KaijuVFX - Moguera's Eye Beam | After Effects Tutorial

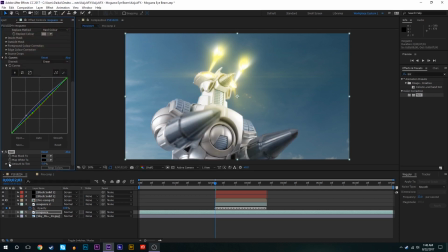12:17 And then we'll keyframe the amount to tint. We'll start it at 0 right here. And then on this next frame, we'll set it to about 26 maybe.
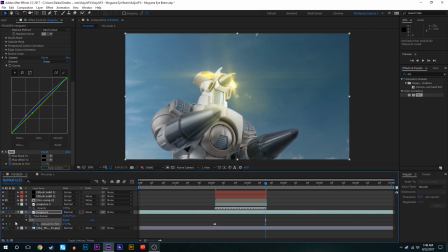12:29 Bring it all the way to the end, keyframe it again at 27. Next frame, make it 0.
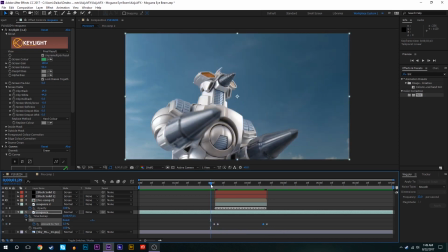12:34 And we'll play around with these keyframes a little bit maybe. Just bring them forward a little bit so it sort of eases in and out of that state there.
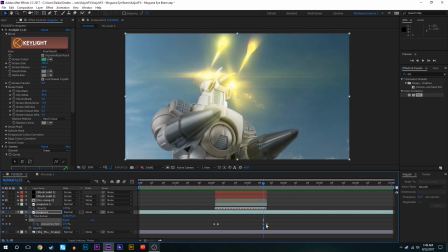12:43 Maybe toward the end we'll play around with that a little bit just so it flows out of that a little bit better.
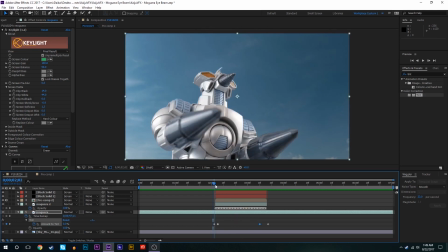12:51 It's looking decent already. And we'll play around with the opacity of the sky too. So we'll press T for opacity, obviously. Keyframe that at 100. Next frame we'll bring 91 maybe. Maybe a little lower, maybe 88.
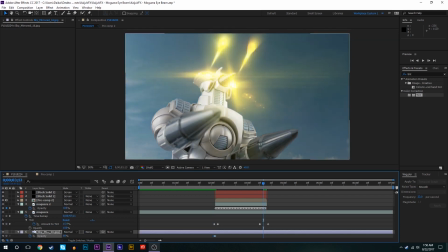13:12 Set a keyframe for that again at the very end, right about there. And then we'll have it ease back into normal sky.
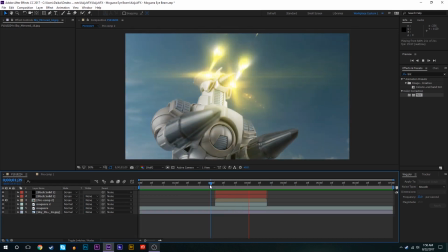13:20 So now we've got a bit of lighting as Moguera is shooting off the I-beams.
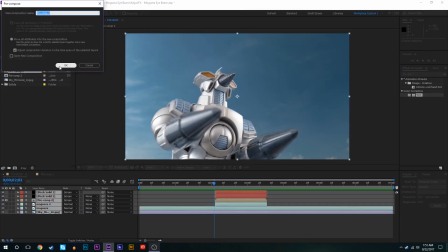13:26 So now we're going to finish off this effect. We'll pre-compose everything in the composition with all attributes, and we'll add some camera shake.
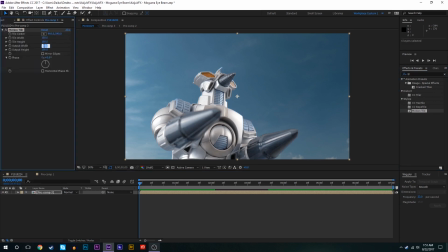13:34 So first of all, we're going to add a motion tile effect to this composition, bring the output width and height to about 120 each, check mirror edges. We'll keyframe the position, and we'll set keyframes for before and after Moguera is done firing her beam.
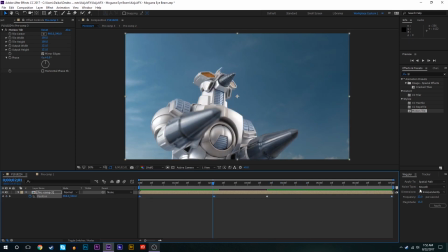13:55 There we go. So during these parts where there's nothing going on, we'll set the wiggle to maybe 1 and 8. There we go. And then when the beam's going off, we'll change that to about 21 and 5.
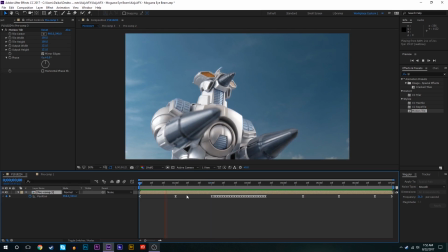14:11 There we go. So now the camera shakes a little bit. And when the beam's firing off, the camera shakes a little bit more.
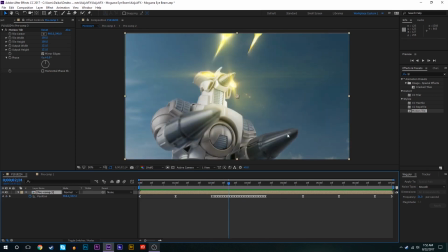14:20 Well, that finishes off this episode. Just a little quick short one that I'm taking care of right now, and I'm still working on getting to all of your guys' requests right now. Rest assured, I'll try and get to most of them, most of the ones that I'm able to do,
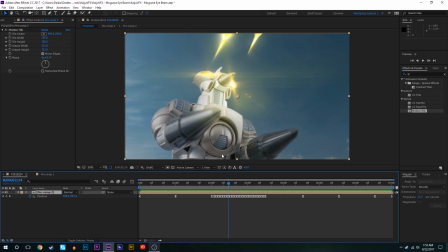14:35 but right now, busy trying to work on Zone Fighter stuff and busy with college, so yeah, but don't worry, I'll keep making videos every week, and until next time, take care, and I'll see you guys next time with whatever it is that I have to offer.